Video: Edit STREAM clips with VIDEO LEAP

Today we're making videos on Videoleap. It's a free app, it's easy to use, and I'm here to show you so you can up your game when it comes to your content that you're posting from your streams.
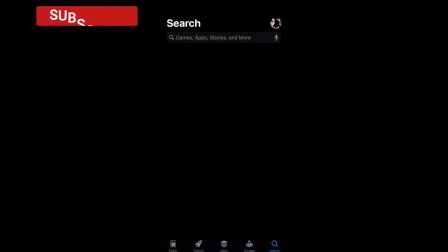8s
Let's go. Alright guys, we go into the App Store on iOS and we type in Videoleap.
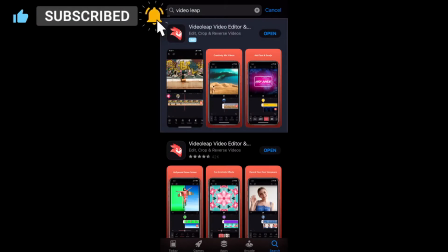14s
It's a free software, even the pro version is only $30 a year, and it's pretty easy to use.
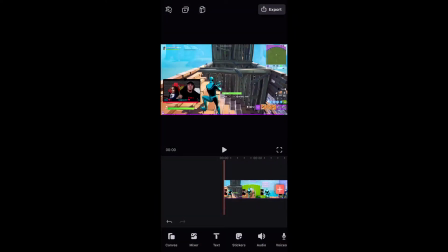19s
If I can use it, I promise you can too. Alright, so I'm going to pick the clip I'm going to be using. Today I'm using this one from this morning's stream, and I'm going to start trimming the fat on it.
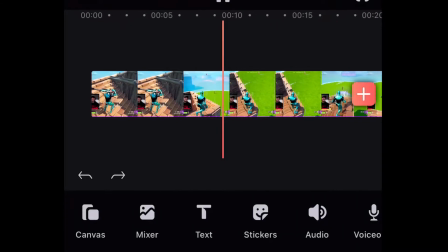28s
What I mean by trimming the fat is just going through the clip and finding any bits or pieces that maybe I shouldn't be in the clip.
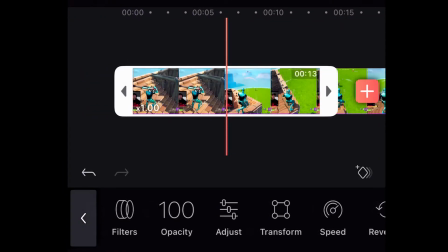35s
Maybe it's 2 seconds of just silence, maybe it's a stutter on my own end when it comes to my audio, or maybe it's just 3 or 4 seconds of boring content. I'm going to clip that down and really cut it apart to make sure the only parts that are in the final product are entertaining clips.
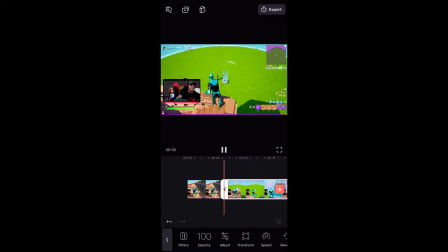51s
Another thing I do is find parts of the video where it may be funny for you to get a better view on it, like this right here, shockwaving Baby David into the storm. I cut it down using the split, and I'm just gonna pinch the middle screen whenever I have it highlighted and use that to zoom in. It is very simple. It's like zooming in on a photo on an iPhone. So I find the clip, I zoom in on it just to show that a little bit of humor, and I move on. It's subtle, but it changes the pace a little bit of the video, which is going to keep the attention span of the viewer.
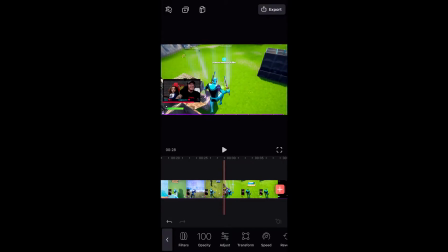83s
And here I find another clip where Baby David does this adorable laugh when he dies to the zone, so I do the same thing.
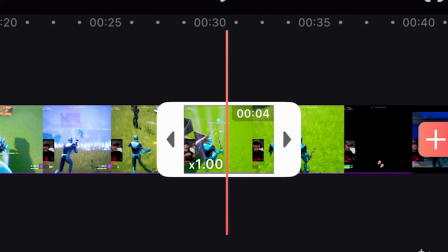90s
I highlight it because it shows the adorableness of Baby David and a little bit of what's
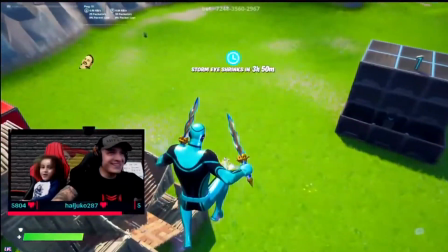95s
going on behind the camera and how that's way more important than what's going on in the gameplay sometimes.
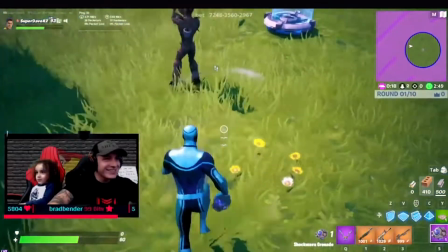100s
Most of the time, let's be honest.
Let's party! Oh!
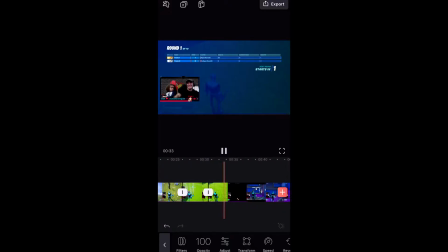110s
So here Baby David says, I didn't know I had a campfire after that clip,
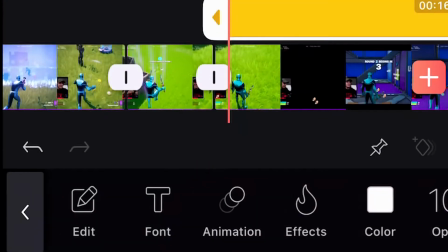116s
and sometimes you need a subtitle, whether you just like it per preference or if your child is 5 years old and nobody really knows what he's saying outside of you.
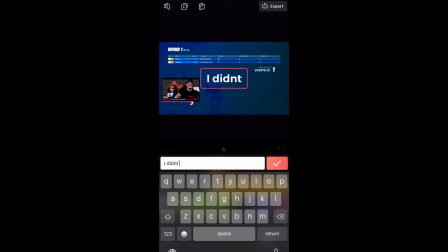124s
So in Videoleap you can add text. It's very simple. I have 1,000 typos here, but forgive me. I'm just gonna add a little bit of a subtitle to it. I'm just gonna have the subtitle say what he says. And here you can pinch and zoom it and kind of drag it wherever you want in the video, and it has a
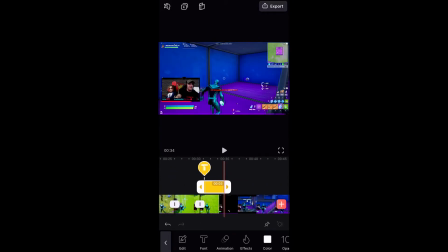143s
default length which you could just drag that arrow down to the size of the video that you want it to be at.
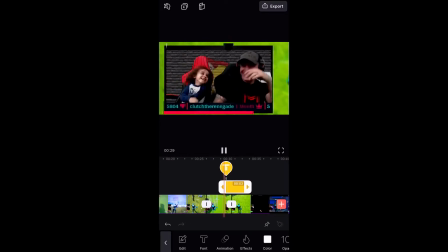148s
So if you want it 2 seconds, you drag it to 2 seconds. You see the giant T, you can click and hold that and drag that anywhere on the timeline that you want that text to be.
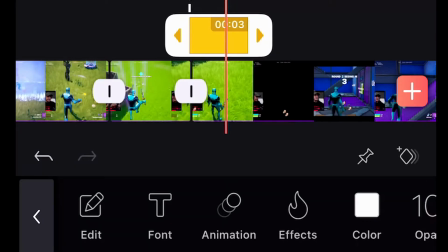157s
So it could be the whole video or just a portion of it like I'm doing here. And on this section, I wanted to add a little bit of animation so it looks like a text.
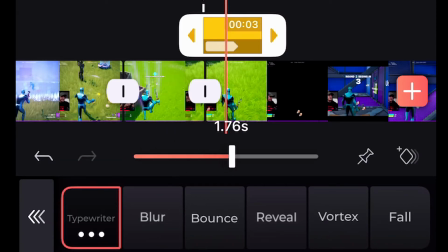166s
So I went to animation on the text, I went to typewriter, and I just made sure that little meter that I'm moving right here matched where he began and ended his sentence.
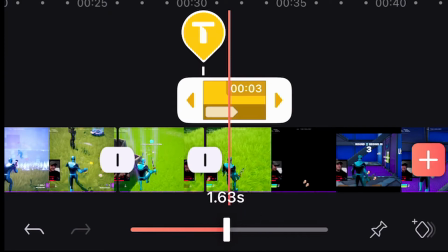175s
So here I'm gonna make it a little smaller and match it exactly where he started and finished his sentence.
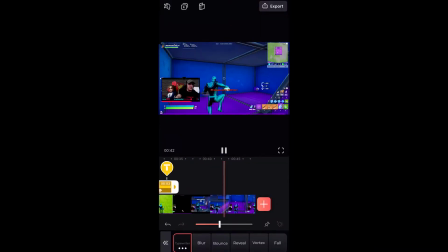181s
So it came out of text just as it came out of his mouth. And now I look through my whole video, it's done.
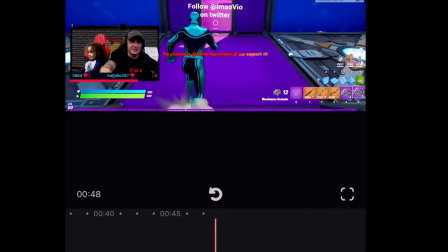188s
I click on the top right here and click on export, and I'm ready to save my video to my phone, and from there I can post on socials. I love the 1080 and 30 frames per second saving. You might like 1080 and 60 frames or lower quality with higher frames. I prefer 1080 30 frames. We saved the video and now it's ready to upload on socials, on YouTube, or wherever you want to upload it.
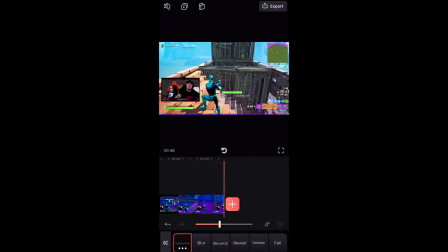211s
And here's the final product. I hope you enjoy it.
What's up, man? You won't impulse your own son into the storm.
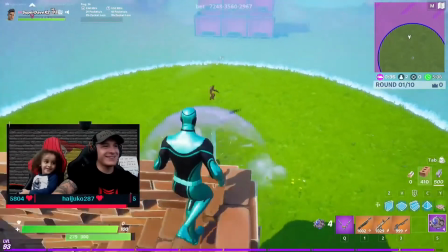217s Oh. Get out of here. I'm running out.
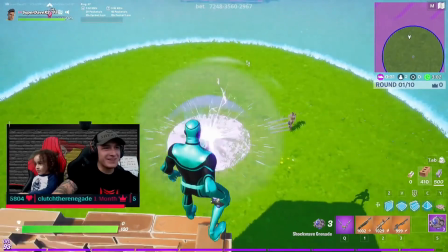223s Get out of here.
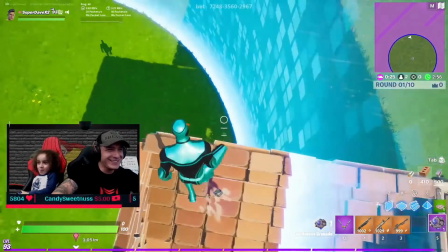228s No. Stop what? Oh, I gotta make it. You're gonna make it?
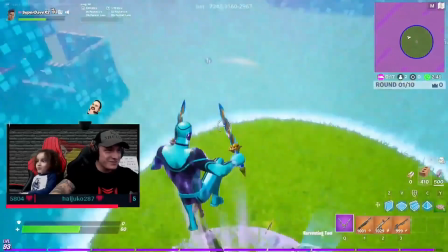237s Let's party. Oh.
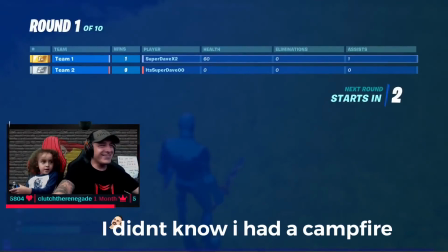245s I campfire. You got a campfire the whole time.